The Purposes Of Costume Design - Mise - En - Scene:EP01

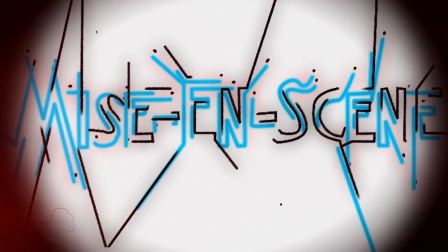Good evening everyone and welcome to my new series called Mise en Scene. What is mise en scene, you ask?
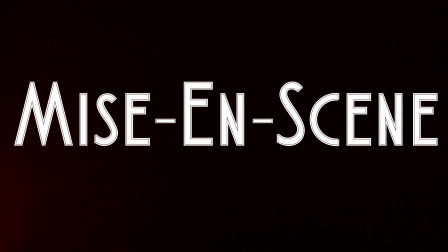Well, mise en scene is everything that you see in the frame of a picture.
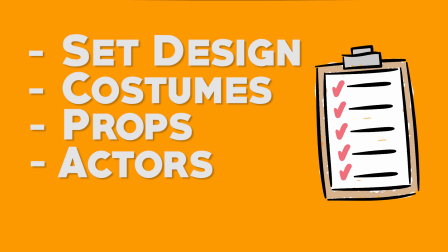The set design, the costumes, the props, the actors, they are all part of mise en scene, or as the French call it, mise en scene.
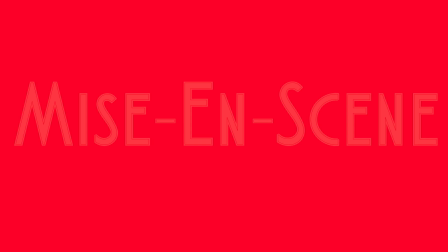This series will be based on certain aspects of filmmaking from a historical, thematic, or opinionated standpoint.
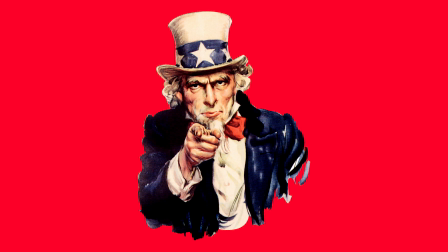Also, I want this to be an interactive series as well, so dependent on the person, you'll probably hear another voice apart from mine.
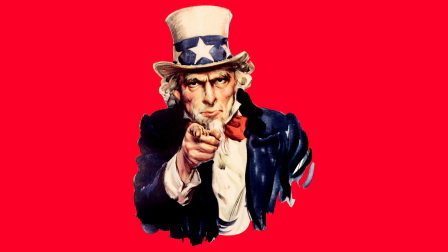So now that I've given you context, let's start off with our first topic. Costume design.
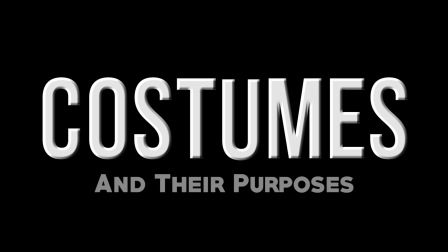Costumes, yes people. What are they in a film? Well, let me tell you something, they're more than just costumes.
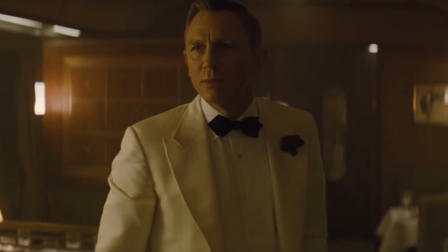There's a reason I'm making this video. If you don't know, I critique films on my channel. I notice that every time I write my reviews, I rarely get to speak about costumes.
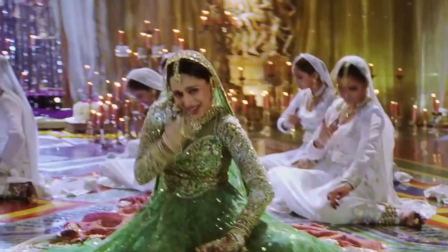Which is weird. Every single frame of a film has people in costume. So it was a bit of a personal mission for me.
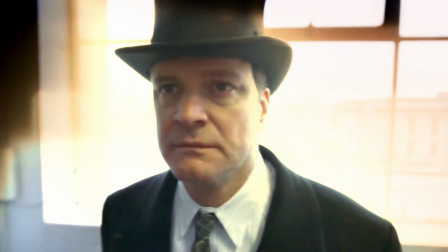I wanted to learn more about costume design in films, and I hope you do as well by the end of this video.
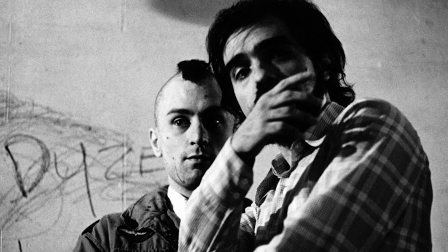Now, they're there for a reason. A good director making a good film will make sure his or her costumes are integrated into the story somehow.
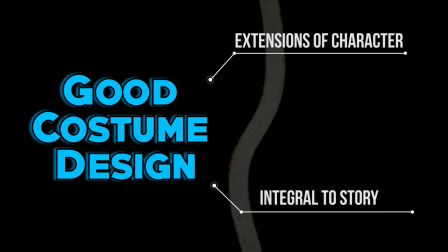They either become extensions of a character or an integral part of the story, and not just establishing the time period.
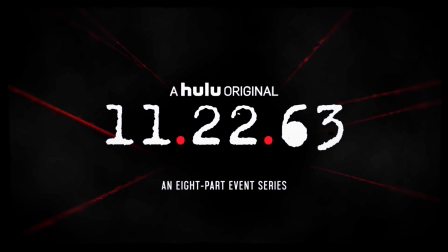In the brilliant miniseries called 11/22/63, our main character travels back in time to the 60s.
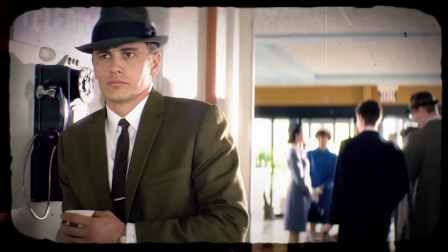He doesn't choose to change his wardrobe, he has to change his wardrobe in order to blend in.
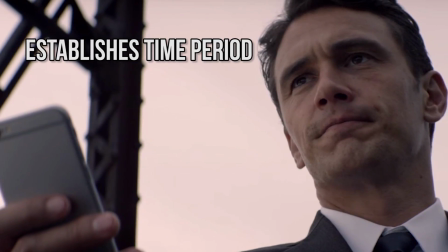It establishes the time period and gives his wardrobe a function.
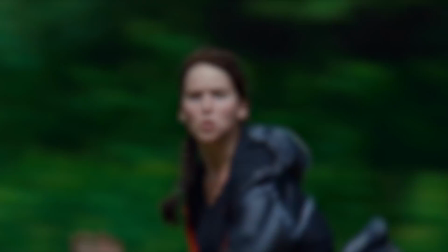Now conversely, there are bad films as well, where the costume design makes absolutely no sense, like the Hunger Games movies.
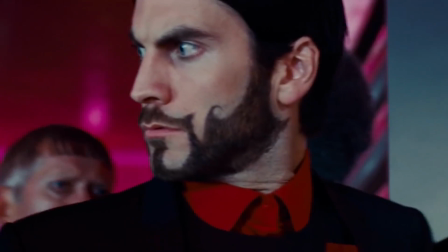If these are supposed to be the rich and oh so smart people living in the capital, why do they look like fucking jackasses?
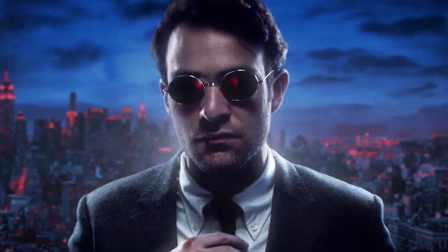Their initial purpose is to classify a person through his job, personality, and or state of life.
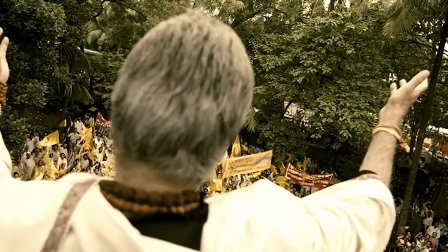But can costumes be something more? A couple of YouTubers and I are going to give a couple of points, a couple of purposes, if you will, for costumes in films.
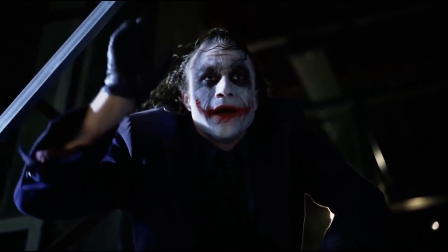So here we go.
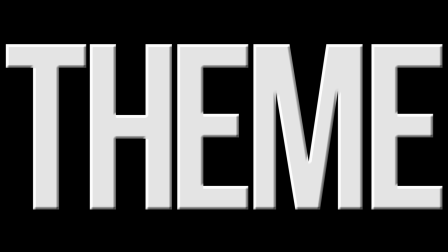First point I'm going to make is rather simple. Costumes as a theme.
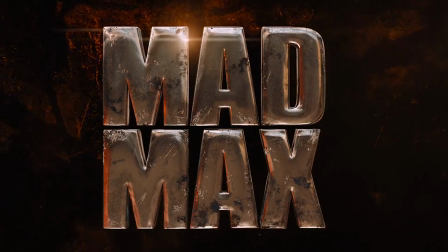For this example, I'm going to be using Mad Max Fury Road, which I believe recently won an Academy Award for costume design.
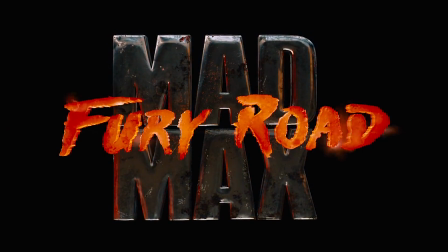If you remember our main character, Max Rockatansky, he has a mental handicap.
Help us, Max.
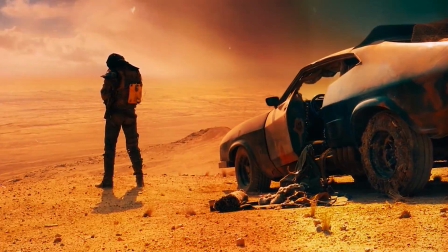You promised to help us.
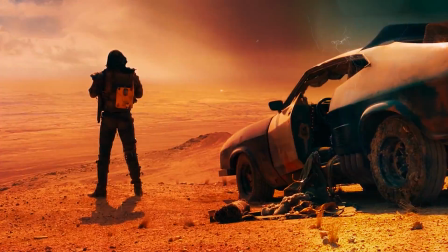I tell myself, they cannot touch me. They are long dead.
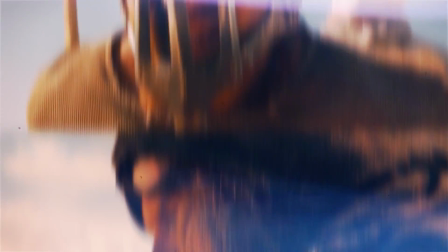And later he gets a physical handicap as well. That's not the only character.
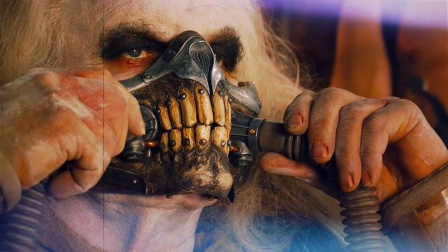Furiosa is missing one of her arms, the villain Immortan Joe needs a breathing thingy, and Nux needs blood.
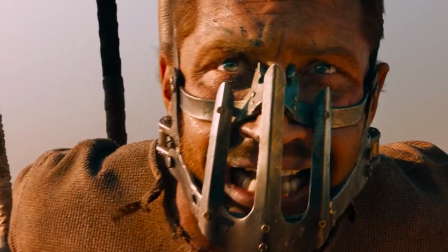All of these things are furthered through the costume design. Max has that mask on his face, which definitely blurs his vision and impedes his breathing.
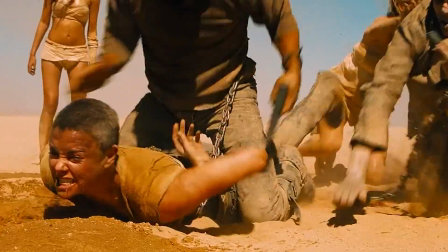Furiosa doesn't have her left arm. I think the negatives of those are pretty self-explanatory.
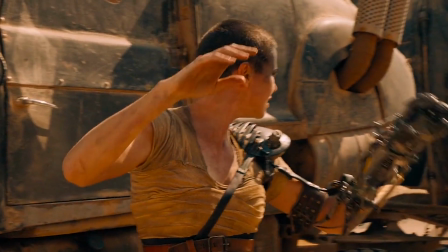She can't hold a gun, and she has to masturbate with her right hand, because who wants to masturbate with that on?
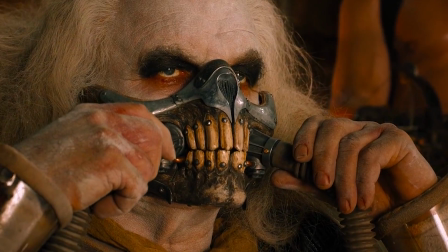Immortan Joe, the dude literally has to wear a thing to help him breathe, which is later stuck onto his body via a plate of body armor.
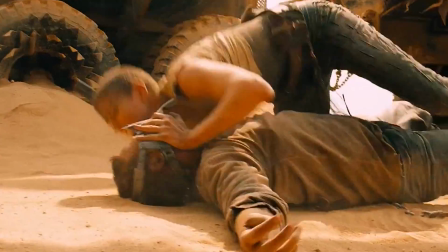And Nux's costume is literally a character. It's a nice little way of pushing a theme and giving a layer of story to a character.
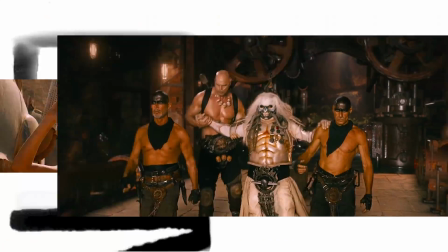With Max and Nux, we know why they're given those handicaps. With Immortan Joe and Furiosa, it makes you think what could have happened for them to have these issues.
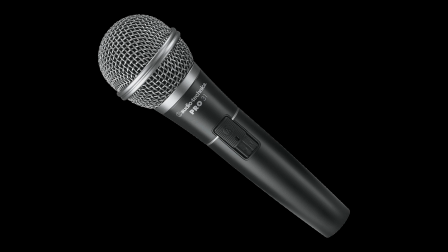And now everyone, let me hand over my microphone to a good friend and a fellow movie critic named Josh Wingard. Take it, Josh. First of all, thank you so much, Rameez, for letting me jump into your video and inject a few of my own thoughts. But anyways, let's just get right into it. Costuming. And the topic that I want to bring up is one of the most simple and yet important things a costume could do, which is to identify the character's role and or morality.
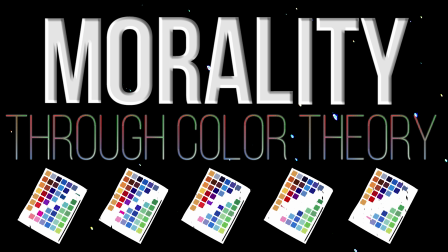And to demonstrate this, I'm going to bring an example from one of the most famous franchises of all time, Star Wars.
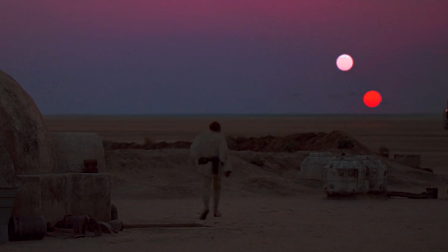Specifically with the original trilogy, these iconic characters had equally iconic and memorable costumes.
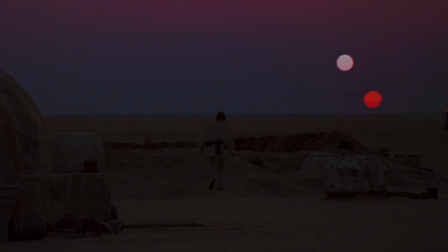And no, I'm not just referring to Slave Leia from Return of the Jedi.
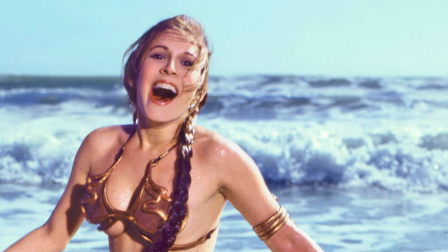Although I admittedly still believe that she is solely responsible for the start of my puberty.
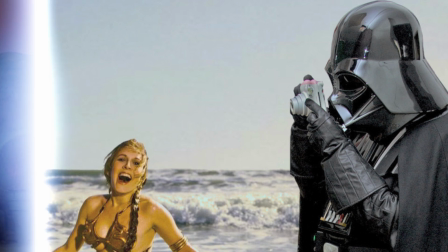But I digress. Back to the point. Even more important than the design of these costumes,
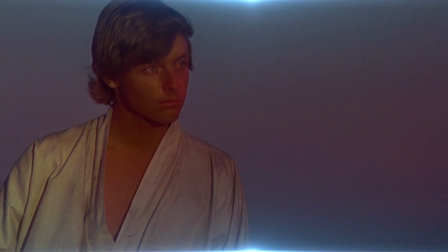the most rudimentary and crucial function of them is to tell us who these characters are and what side they're on.
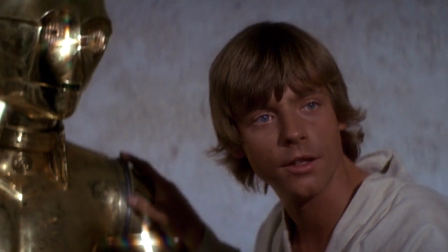And how do they do that? Well, it's so simple, it kind of sounds silly.
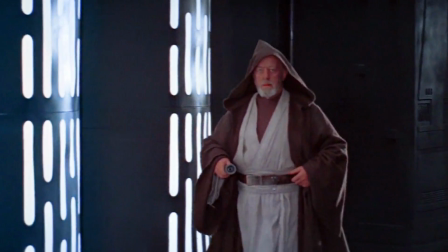Especially in the original Star Wars film, they achieved this by putting our heroes in white, or at least warm,
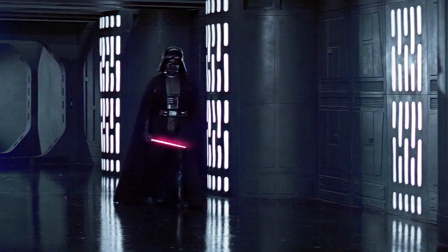light colors, and our villains in black, or dark, cold colors.
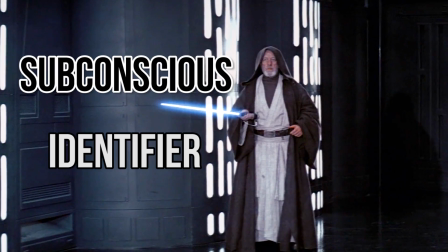This is an immediate subconscious identifier that these characters are good, and these characters are bad.
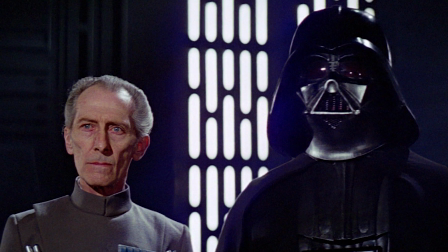And one of the most interesting things they do is with the character of Han Solo. Because what do they dress this lovable scoundrel in?
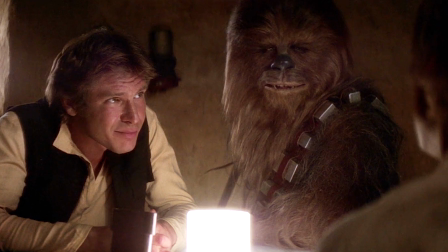White shirt, black vest. And whether you immediately realize it or not, his wardrobe reflects the fact that this guy is not on either side.
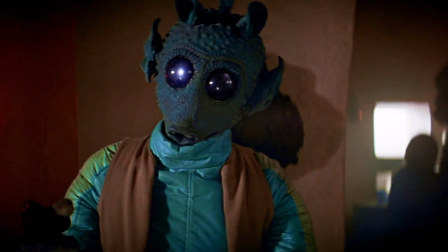He may have some good in him, but he's definitely not a good guy. After all, he did shoot Greedo first.
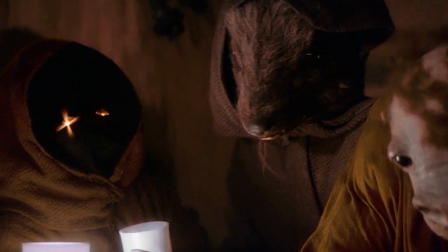But to bring up a second example, this famous space opera western is far from the first to do something like this,
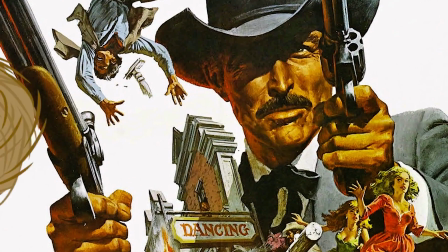because the beloved old spaghetti western had been doing it for a long time. For example, the opening to perhaps one of the best westerns of all time,
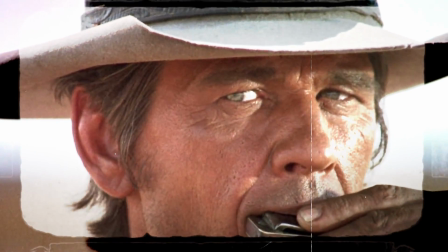in Once Upon a Time in the West, from the moment that Charles Bronson steps off of that train in those light colors,
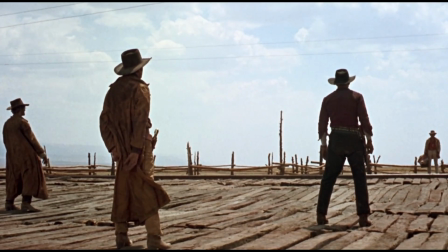staring down those fellas in the pitch black cowboy hats, we know exactly what side we're on.
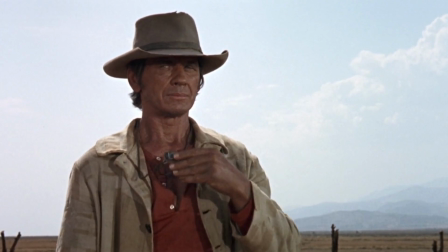It's such a simple concept. You put your good guys in white and your bad guys in black to metaphorically show their leanings towards the light or the dark.
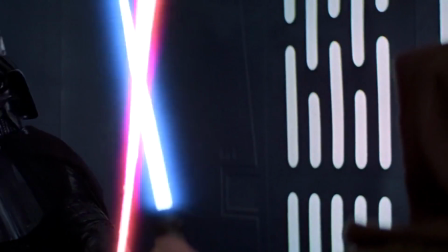The mere choice of the color of a character's wardrobe can be a very effective tool.
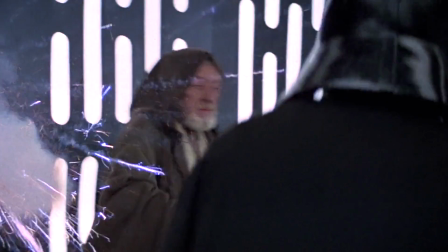Thank you so much, Josh. That's incredible insight and incredibly simple, like you said, although it makes me wonder.
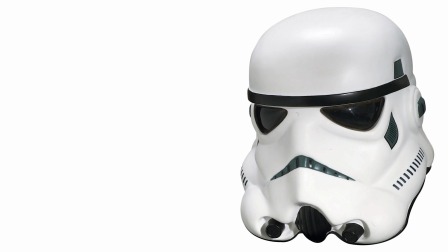It really adds a character to the stormtroopers. They wear white and the eye holes on their helmet are black.
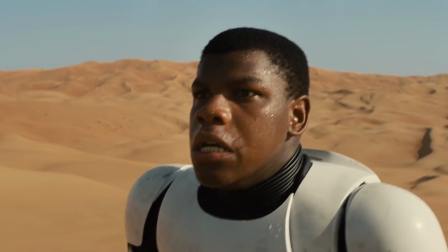And ever since the addition of Finn, makes you wonder, are they all just brainwashed and forced to see darkness? Makes you wonder. Thank you so much again, Josh, for lending your voice and knowledge to this video. I really appreciate it.
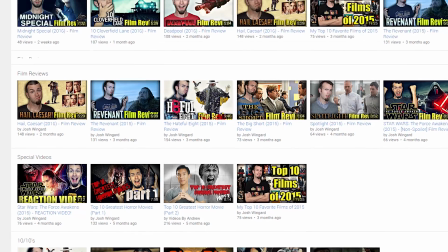People, please show Josh some love on his excellent movie review channel.
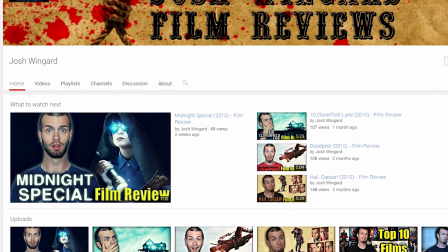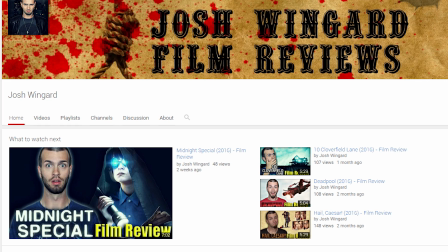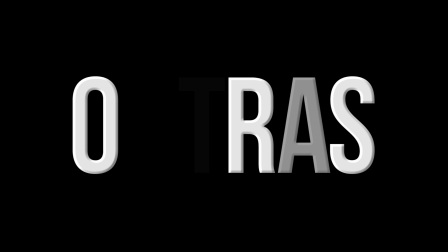Now on to my next point, contrast. I'll be using two films for this example.
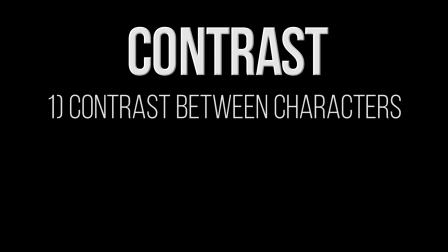One of them will display the contrast between characters, and the other will display the contrast between character and personal feelings.
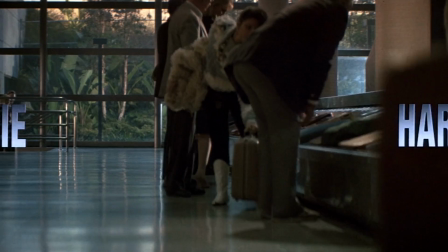To show contrast between our characters, let's talk about Die Hard. I friggin' love this film.
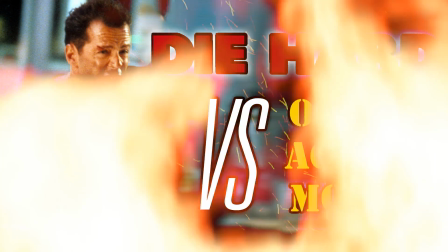If there's any film close to perfection, it'd be this. I even made a video about it. Now, let's look at Alan Rickman's Hans Gruber and Bruce Willis's John McClane.
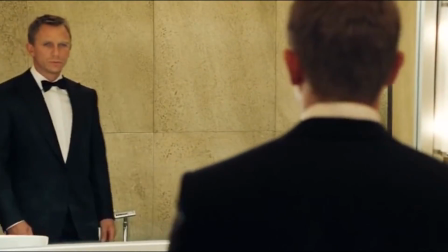Our villain is wearing a suit and tie. A suit and tie is also a cornerstone of the James Bond character, but in this film, villains don the suit and tie.
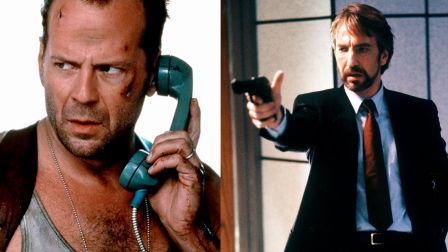Compare that to John McClane's wife beater. Now, if you had to look at these pictures without seeing the film, who would you say the bad guy was?
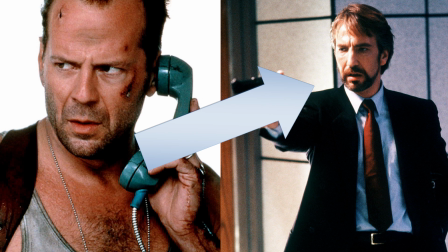I would say it's this guy, but then you watch the film and you figure out it's this guy. That's just one of the many reasons John McClane is a relatable character to the audience.
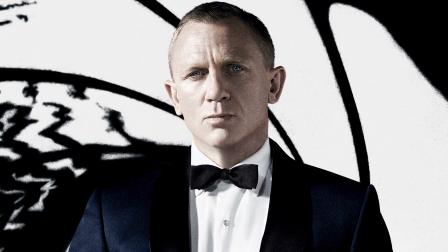We can't always look like James Bond, but we can definitely look a lot like John McClane.
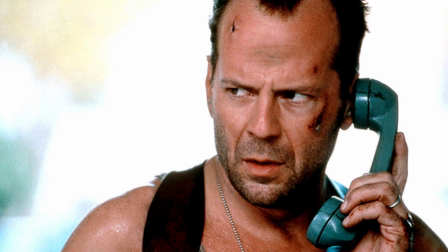Now on to the second point of this, point. Characters against their feelings.
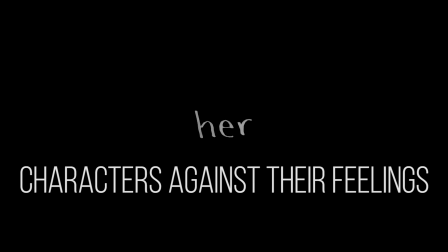The film I'm picking for this point is Her.
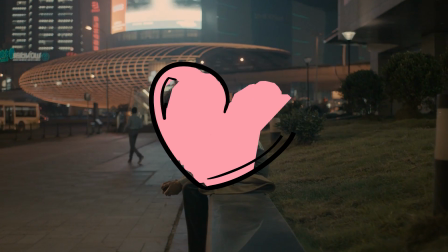Not only is it one of my favorite films, not only does it become more relatable with every heartbreak, sniff sniff, but it's an incredibly well thought out film.
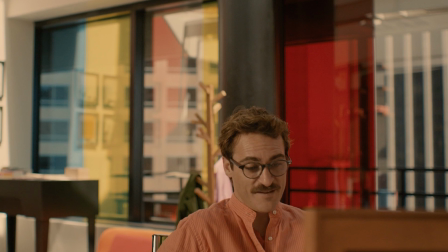There's literally a reason to every aesthetic choice made in Her. From camera placement to sound design, and yes, costume design.
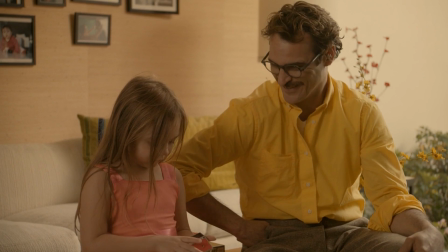Her is not just a film about love, it's also about the masks a person wears to hide from the public.
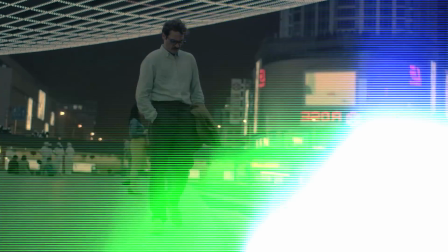Let's look at our main character, Theodore Twombly. Look at all those colorful shirts he's wearing, man.
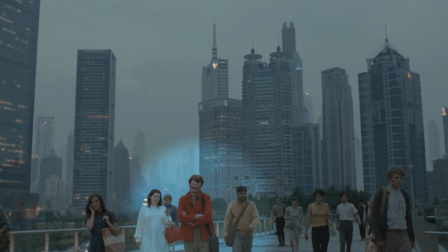All vibrant colors, if only he was actually feeling as vibrant as those colors.
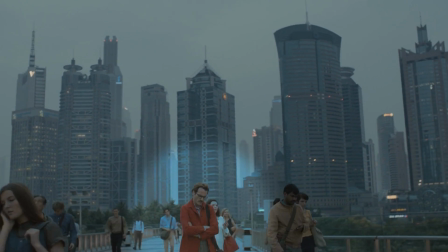Theodore is a man feeling so lost that he hides this fact by wearing eye-popping colors.
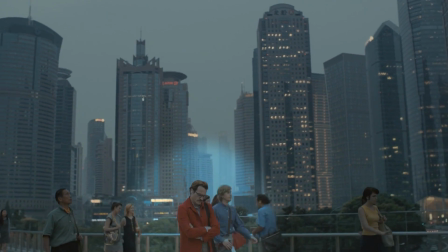His costumes never match how he's feeling, but this is yet another film which makes Theodore a relatable character by many means.
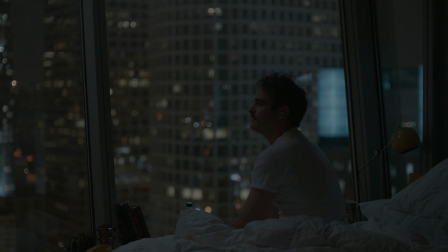We've all felt a bit lonely every now and then, haven't we, people?